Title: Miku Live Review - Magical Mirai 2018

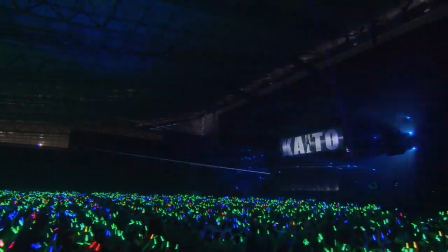A kickass beat starts playing, getting everybody in the mood, while showing five Krypton vocalists in order together with their 3D image, giving all of them a stage for fan anticipation.
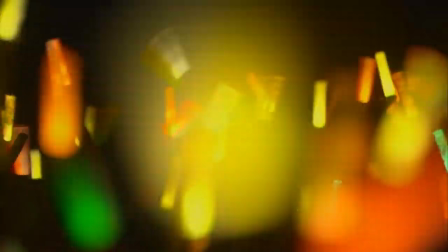They had a similar intro for some of the Miko-pas. The light show is good too. Well, the crowd is big as always and I'm sure all the attendees are excited for the gig.
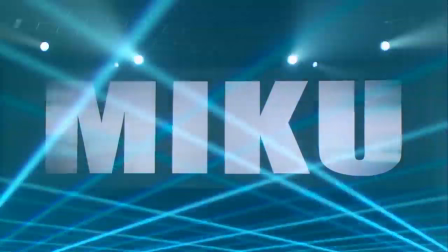Miku of course is still the star of the evening and gets a longer build-up, after which the opening ends with the logo of Machika Mirai.
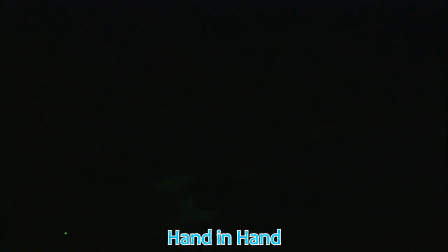It's easy to tell the first song is hand in hand. You can see the band on the recording right away. This year's recording will have much more of them as usual, as they animate people to clap along the rhythm.
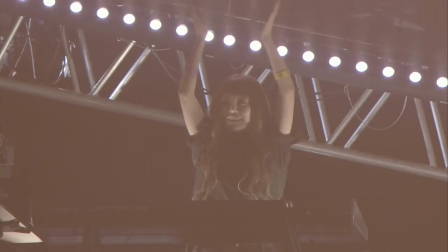The upper screen shows a cube animation to the beat. Soon after, Miku finally is taking shape on stage. There she is again, always a great feeling.
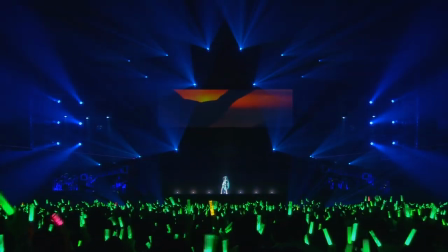I used to love this song so much. I even had it ranked first place on my video on best Miku live songs, but I grew just a bit tired of it.
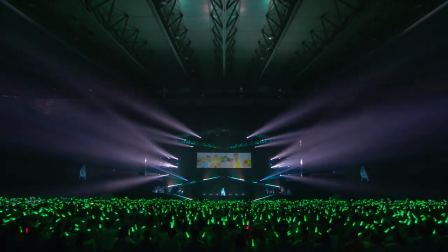It's a great song, but definitely no match to last year's intro. The crowd obviously is still very much into it, singing and cheering along.
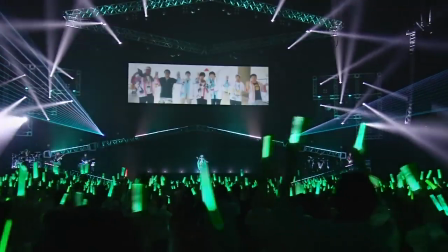One unfortunate problem, no matter what sound setup you have, some make the issue slightly better, the chants are even more quiet compared to last year's recording.
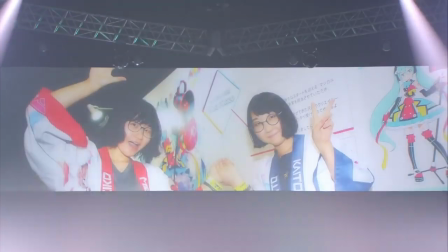It's a shame, everybody was very loud and watching this could give you the impression people weren't as into it as they really were.
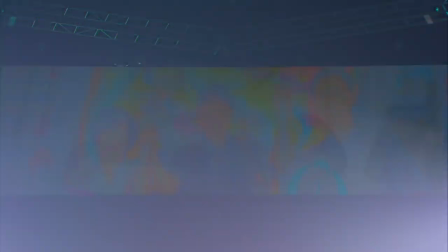An issue throughout the concert, but no deal breaker. The screen still shows illustrations of attendees all hand in hand.
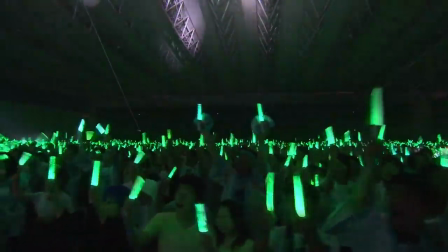This song actually has literally the only audience shot from the front and right in my section too, but yet again, I am not visible, of course.
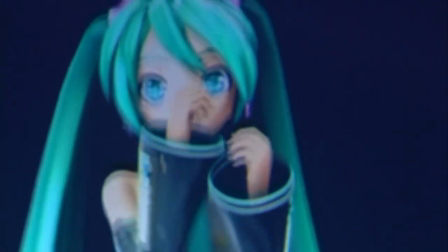The rest of the concert has various far away shots from the other side of the stage. Other than that, it's not much different to previous recordings, even if the editing carries across the bond between the crowd and Miku a bit better.
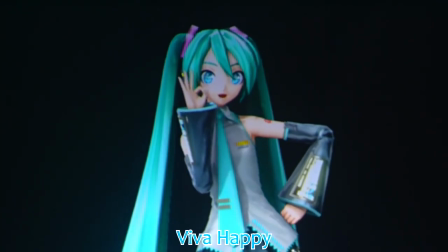This here, the second song is not a rock song by Dekonina, but still one never played live before, Viva Happy. It has been popular for ages, about time.
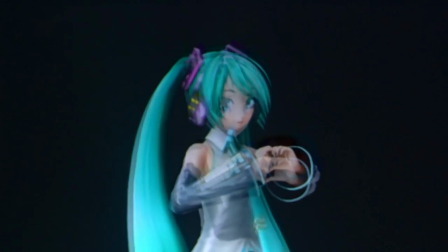Miku has various really cute dance moves. It's especially apparent in those new songs people are not as familiar with yet.
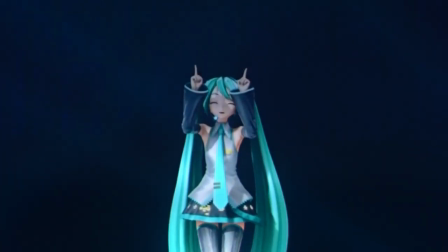Watching footage makes it look like people didn't celebrate their songs, which is not the case. At least you can hear people going along, choo choo choo. The best part is the slow section where Miku ends in, suki da yo, I love you. The crowd appreciates that a lot.
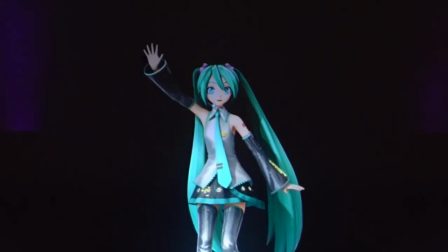And that, yeah, too. Well, Godot was finally played live. A good song, but not the best live song.
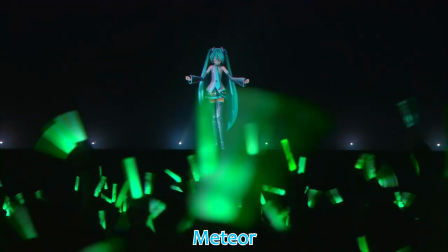After Miku briefly waves at the audience, no introduction yet, it continues full force. The cheering is insane as Meteor starts.
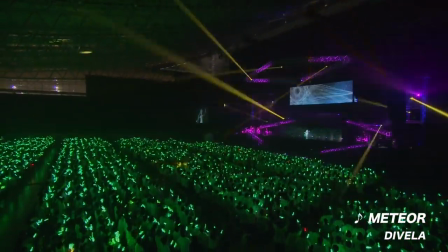And yes, it's not very audible, but trust me, live it was unreal. And I will stop mentioning it so much.
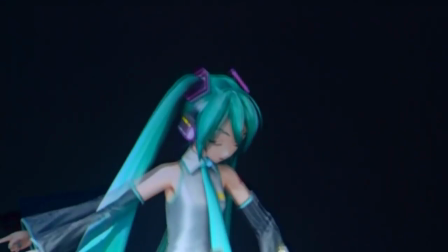Just believe me, it was true all across the concert This is one of the three theme songs so to say an incredibly strong point this year It's
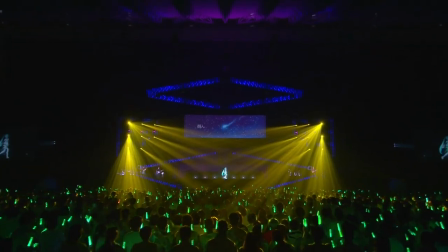a song contest winner first such a great song to pump up the crowd Best part is the build up to the chorus so much cheering Magmi
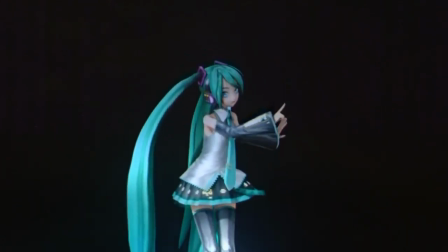the gear board is very happy seeing it too Oh, yeah about that apart from a new girl on the bass and a new drummer The well-established band from previous years
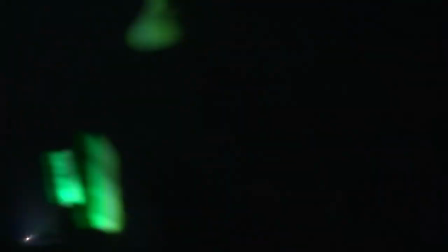returns and they did a great job as usual You can tell they're having fun Miko sounds very gentle in the verses and
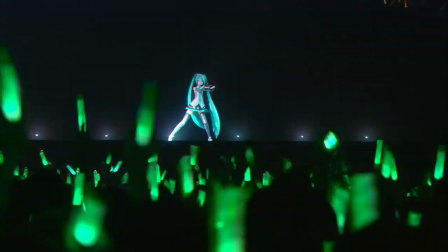so powerful in the chorus so much energy The end of her works are especially outstanding due to superb tuning of her voice.
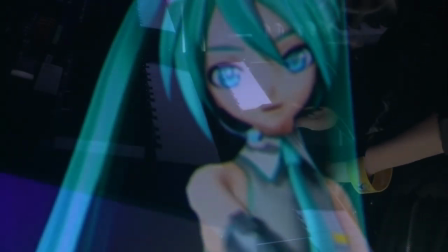A new addition to the recordings are some ultra close-ups of Miku, which are a bit pixelated, but I enjoy them a lot.
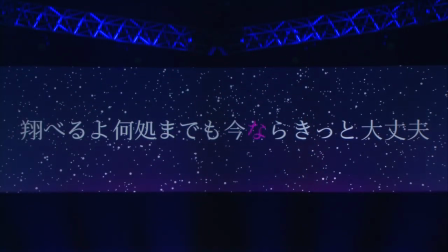Highlights, emotions well. As usual, I really like this song's flow-up part, after which the release of the energy is really explosive, and then a final cheering section.
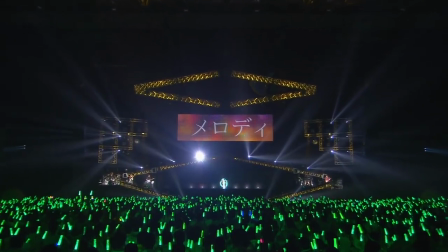Exceptional song, really bringing the crowd together, and a good sign for a great concert count.
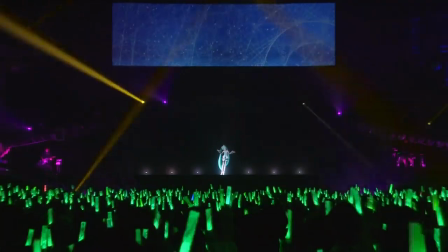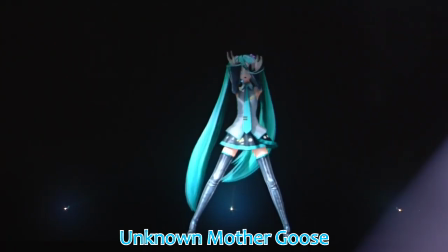One of the surprises this year, Unknown Mother Goose. It's a Wobaka song that was composed for last year's 10th anniversary album Restart.
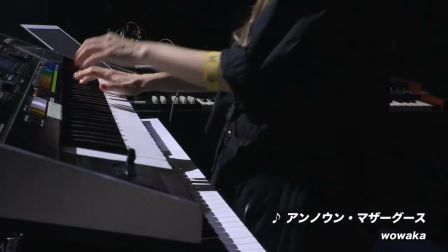A very instrumental song with cool steam effects throughout. Classic Wubaka tuning with crazy fast singing before the slower parts, in which I really adore Miku's single super high syllables.
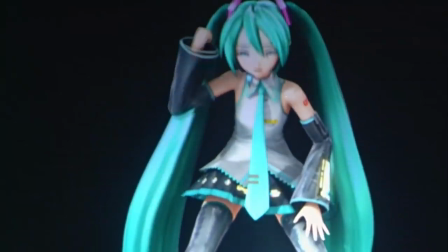They did a good job on Miku's animation here, some of her fast movements really make her appear confused. But live? The crowd doesn't really know what to do, apart from the oh-oh-oh-oh-oh section that worked well.
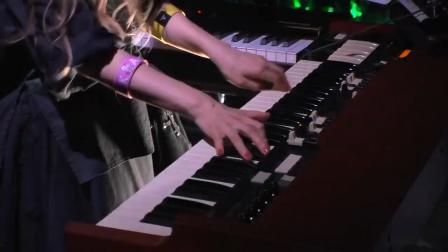This song has more band shots, and one thing that Japanese fans apparent by Amazon reviews really don't like, camera movements from an angle from the side, breaking the 3D effect in some occasions.
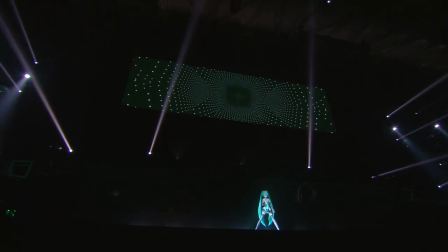I honestly don't mind much and like the new effect. In general, this year they try out some new editing techniques, resulting in a more immersive experience in my opinion.
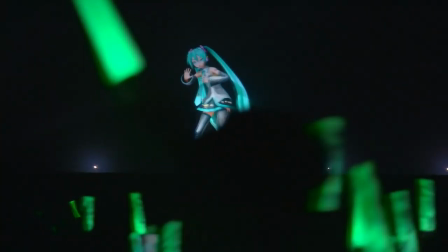Well, nice they keep up having surprises, even if the song is a hard sell life.
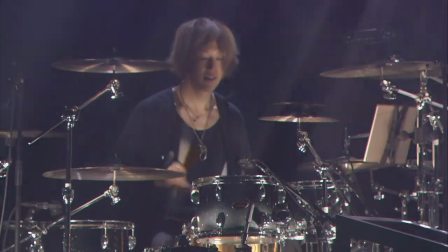Miko speaking to us. Always a very important part of the concerts, and I am glad to see they keep improving these. Miku greets us, saying she is very happy to meet all of us. Her movements during this are super cute.